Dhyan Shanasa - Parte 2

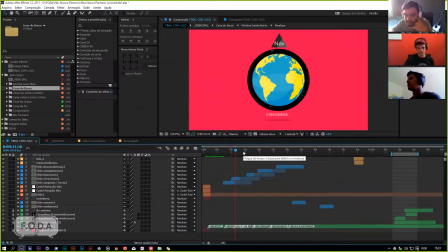Nós crescemos, observa que é um degrau, né? E se você observar também a forma como a animação acontece, como a imagem aparece aqui, ela tem relação à animação em si, né? Vou dar um preview aqui.
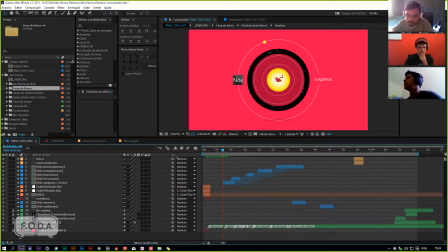Tipo, nós surgimos, né? Tipo, nós... existimos, né? Tipo, somos átomos, né? Basicamente é isso, né? Nós existimos como átomos, depois nós... parece surgimos aí, né? Parece lá o nenenzinho lá no meio da parada.
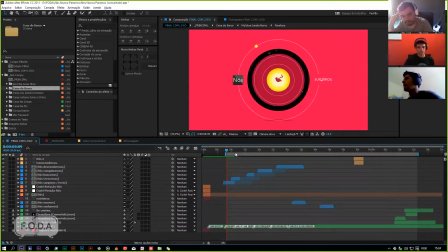Aí nós crescemos, nós buscamos, né? Porque aí tem um símbolozinho do bar, que é uma coisa bem simbólica para descobrimento, né? E tal. Uhum. Questão também de movimento, né, com relação à água, né, tem essa história de... A água dá um movimento muito bacana também.
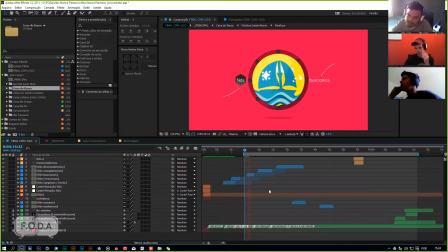Tem umas coisas que eu coloquei nessa animação que eram mais assim de eu também testar, porque como é um trabalho autoral, é um estudo, né? Uhum. Só que é um estudo longo, tem essa animação, tem 1 minuto e o quê? 1 minuto e 20, eu acho.
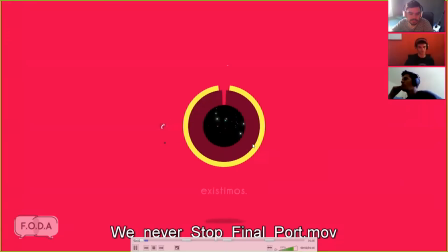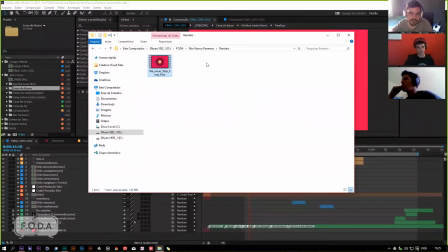Mas a parte de sound design é outra viagem, né? Tu também fez? É, claro.
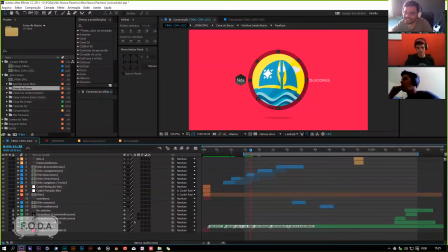Aqui fazemos tudo. Fazemos tudo, Brimo. E aí a gente tem aqui, por exemplo, nós buscamos, aí você tem esses splinezinhos aqui que dão a ideia de ao mesmo tempo de vento, né, do mar, mas também de caminho de mapa,
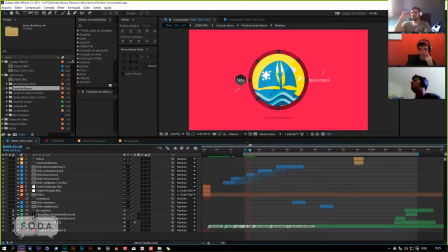né? Como se você estivesse buscando no mapa alguma coisa, né? Num mapinha de tesouro, né? Sim, sim. Então você sai aqui do nós crescemos, né? Como entidade, né, uma entidade social humana, né, como pessoas mesmo,
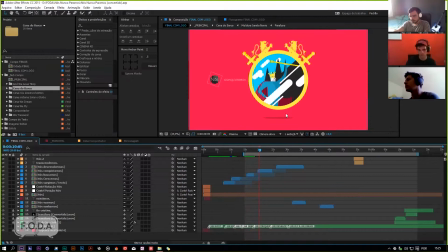Pois nós buscamos, depois desse crescimento, nós conquistamos, né, que é um símbolo muito simples, um reizinho aí.
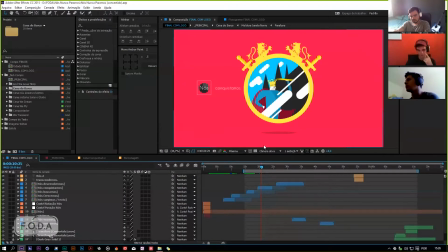Já que eu vou mostrar esse reizinho aqui, eu desenhei ele inteiro aqui no After para fazer, tá? Shape layer puro. Ficou meio pesadinho isso aqui. Nós conquistamos, né?
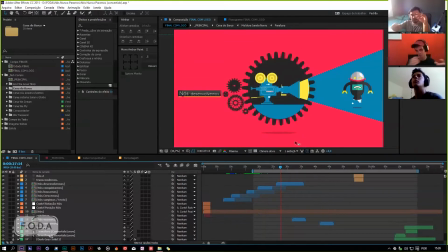Aí vem, nós desenvolvemos, né? Você põe um símbolo mais voltado também até para nossa área, né? De, de audiovisual, né? De animação, né? Você tem a câmera aqui com um símbolo de maquinaria aqui do lado, um robozinho ali que é um símbolo de futuro, mas ao mesmo tempo, quando aparece o cut aqui, né?
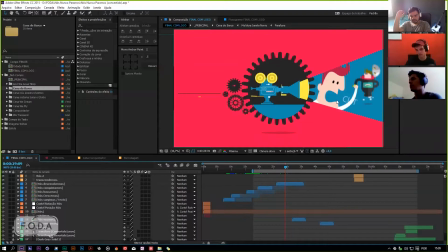Entre o diretor falando, você vê que o robozinho na real é um cara fantasiado, né? Tava sendo filmado lá.
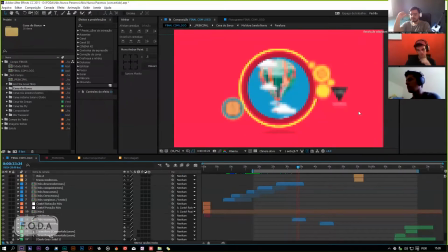E aí você vem para uma parte mais... onde começa a fazer a curva final da animação, né? Que é nós voamos. Você começa com um balão, logo, né? Vai para um avião.
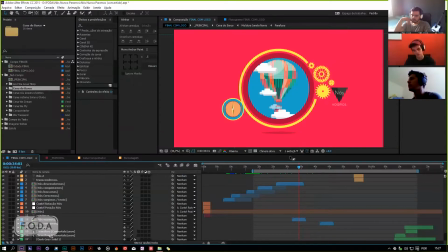E tudo isso sempre cercado de um simbolismo específico, tipo o balão com uma coisa mais vintage aqui, né? Como é que é o nome dessa... Bússola. Eu tô apontando com o dedo na tela aqui, como se estivesse filmando e me abriu o dedo, né? Não, mas tá, vai aparecer teu dedo assim. É, agora apareceu, né? Porque eu apontei aqui na câmera, mas... Ah, tá.
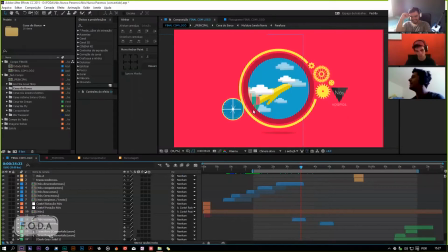Essa bússola aqui mais vintage, né? Que tem a ver com o balão e tal, aí muda pro avião, vem um sistema de navegação um pouco mais... mais condizente, depois vem um sistema totalmente aleatório aqui, mas também que condiz mais também com a realidade do foguete, né?
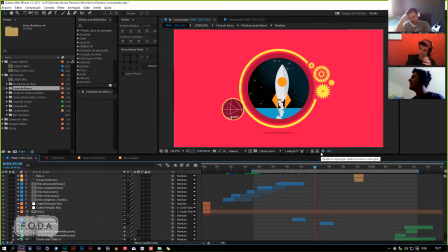Isso tudo faz parte do Nós Voamos, né? Que é uma coisa que tá dentro dos primórdios da nossa raça, né, cara? Esse negócio de voar e tal. E é legal porque você começa naquele degrau do que tá sendo dito na animação. E eu acho que o maluco caiu aí. E aí... O maluco sempre cai.
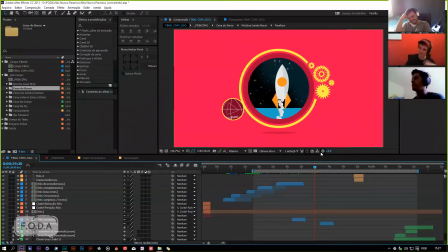E aí você começa aquele degrau ascendente, né? E a ascendência, inclusive, ela acontece na animação. Porque você começa lá embaixo, né? No átomo. Uhum. E depois vem subindo.
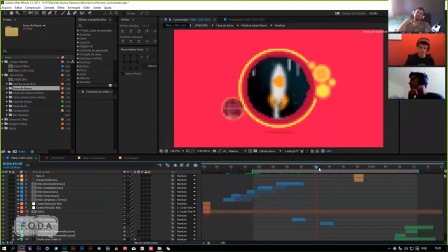O foguete e tal. Aí vem a parte do Nós Sonhamos, que é uma das coisas que eu gosto muito nessa animação, porque você tem um símbolo bacana de uma pessoa, né, meio que sonhando, né, com o próprio foguete que tá na tela ali, né? Uhum. E uma chave que vem rotacionando por trás dela, né? A chave vem rotacionando em volta ali.
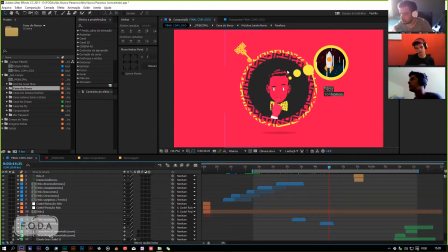E ela, essa chave aqui é exatamente o ponto final de entendimento desse cara, né? Dessa cena aqui. Então, tipo, quando a chave atingiu o cume da tela ali, esse cara vai entender o que ele está querendo buscar, né?
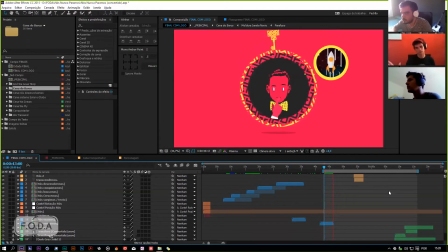A hora que a animação chega naquele ponto, ele entende. E a chave entra, né? É como se uma ideia caísse na cabeça dele mesmo. Pá, ele pegou uma sacada ali, né? Aí, o terceiro olho é exatamente o símbolo dessa sacada, né?
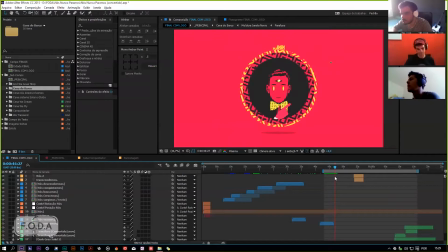Tipo, mais uma forma de enxergar, né? E aí você entra já nesse campo mais místico, que daí, tipo, é o próprio olho, né? O cara já é o próprio olho, Sauron mesmo, né? Tipo, Senhor dos Anéis. E passa dessa parte que a gente está no nosso sonhando, né?
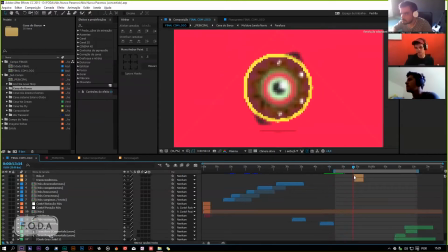Continua sonhando aqui. E aí você transcende, né? Sonho, depois do sonho é só transcendência, né, velho? E aqui vem a parte mais mandada, que foi a parte que me deu mais, que eu considero assim, mais trabalho para animar, foi essa aqui.
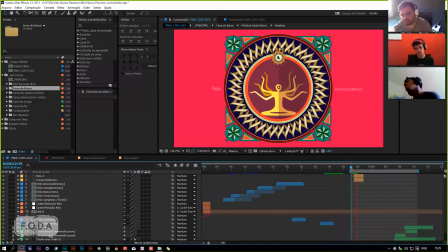Que é um Shiva, né? Um símbolo da... de uma divindade dos indianos lá, que é o deus da destruição, né? E ele tem essa porrada de braço aí. Um cara, se vocês observarem, é um cara, né?
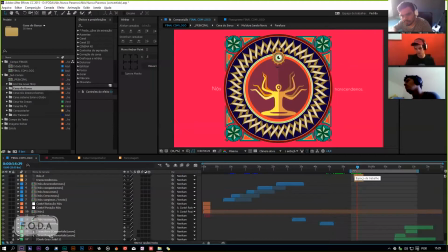Sentado em lótus, né? Com vários braços. E ele transcende. Então ele é o símbolo da transcendência, rodeado de mandalas e tal. E aí depois tudo isso, na real, tava dentro do monitor, né?
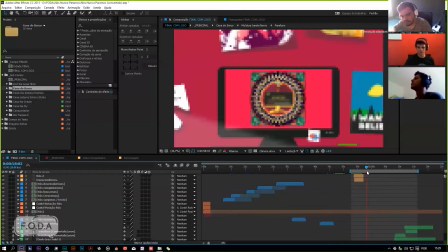Então...
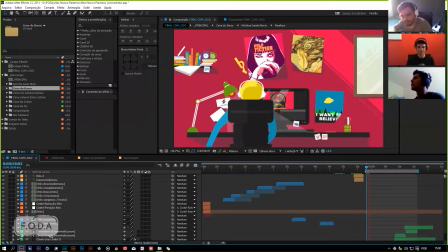recuo aqui e aí aparece o animador, né, que somos nós, né, o símbolo é
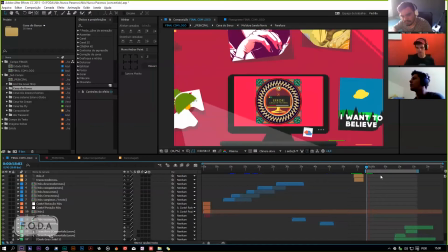esse, e dentro de um escritório qualquer, né, com referências ali, a gente tem o I Want to Believe do Arquivo X aqui,
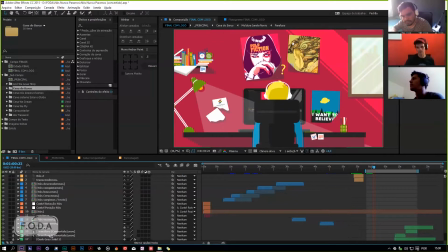né, tem um Pulp Fiction aqui, você tem um desenho do Cannabis Works, do Watanabe, né, que é um mestre do Japão lá de animação, você tem a logo da Semáforo, que é Merchan.
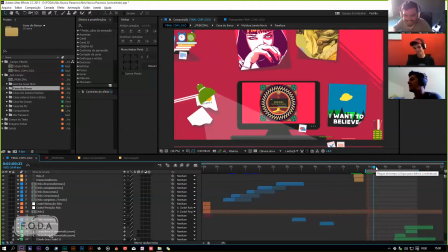Então o cara tá vindo dessa viagem toda, né,
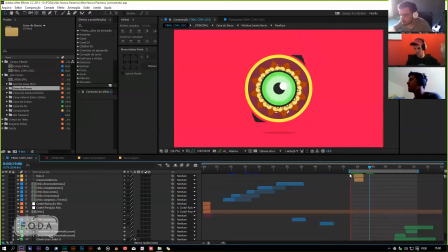de existencial e não sei o que, essa conversa toda aí de, ah, nós existimos, fazemos, acontecendo e tal.
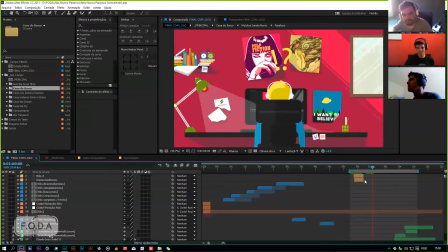E na real isso tava tudo rolando dentro do after dele, que inclusive deu pau depois que transcendeu, né.
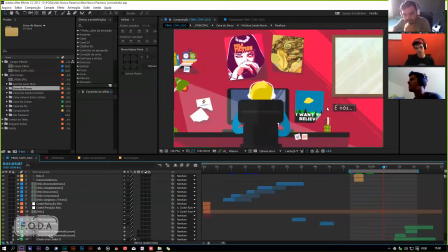E aí transcendeu, aí aparece aqui no cantinho, né, a frasezinha, E aí o mergulho, né? Essa cena que, se eu fosse fazer ela hoje em dia, eu faria ela diferente, esse mergulho. Na época me deu um trabalho porque eu não tinha muita noção do que eu estava fazendo nesse sentido.
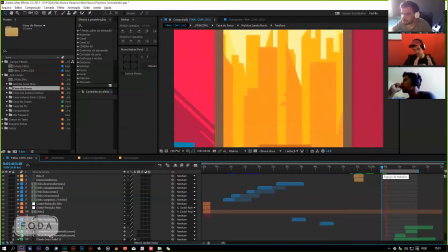Eu nunca tinha feito esse tipo de corte, né? De você mergulhar e depois recuar com uma cena diferente.
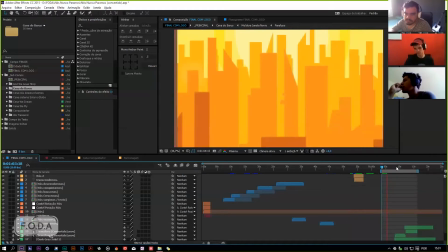Então eu fiz de um jeito que hoje em dia eu não faria, mas funcionou. O que importa foi isso. E aí você mergulha para a câmera aqui também, pesado.
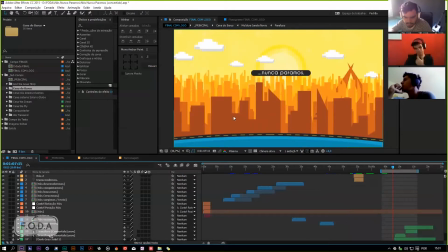Você tem uma panorâmica da cidade, que no caso aqui é uma cidade meio genérica, mas essas duas pontas aqui é um ponto turístico aqui de Goiânia, né? Uhum. Monumento aqui de Goiânia. Então dá a entender que o cara tá sentado lá, seria realmente aqui em Goiânia e tal.
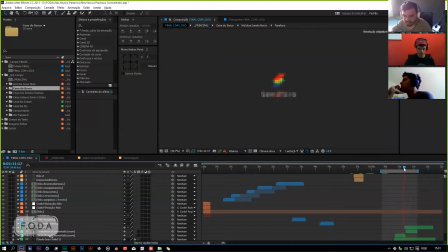E depois fecha, né? Fecha com a assinatura, e essa assinatura, na real, foi feita no cinema 4D, não é no Arthur. Eu só trouxe ela para cá em Alpha mesmo.
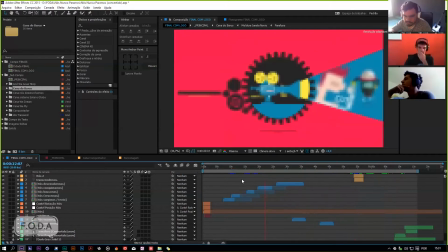Então, uma animação aí de quase 1 minuto e 20, né, que trata desse assunto, e se quiser quer dar um rolezinho dentro dela?
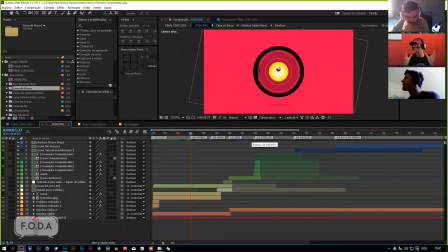Vamos nessa. Como eu falei lá no storyboard, né, o storyboard ele só tinha as cenas principais, né, não tinha nenhuma indicação, propositalmente não tinha nenhuma indicação de como essas cenas iriam interagir entre as outras.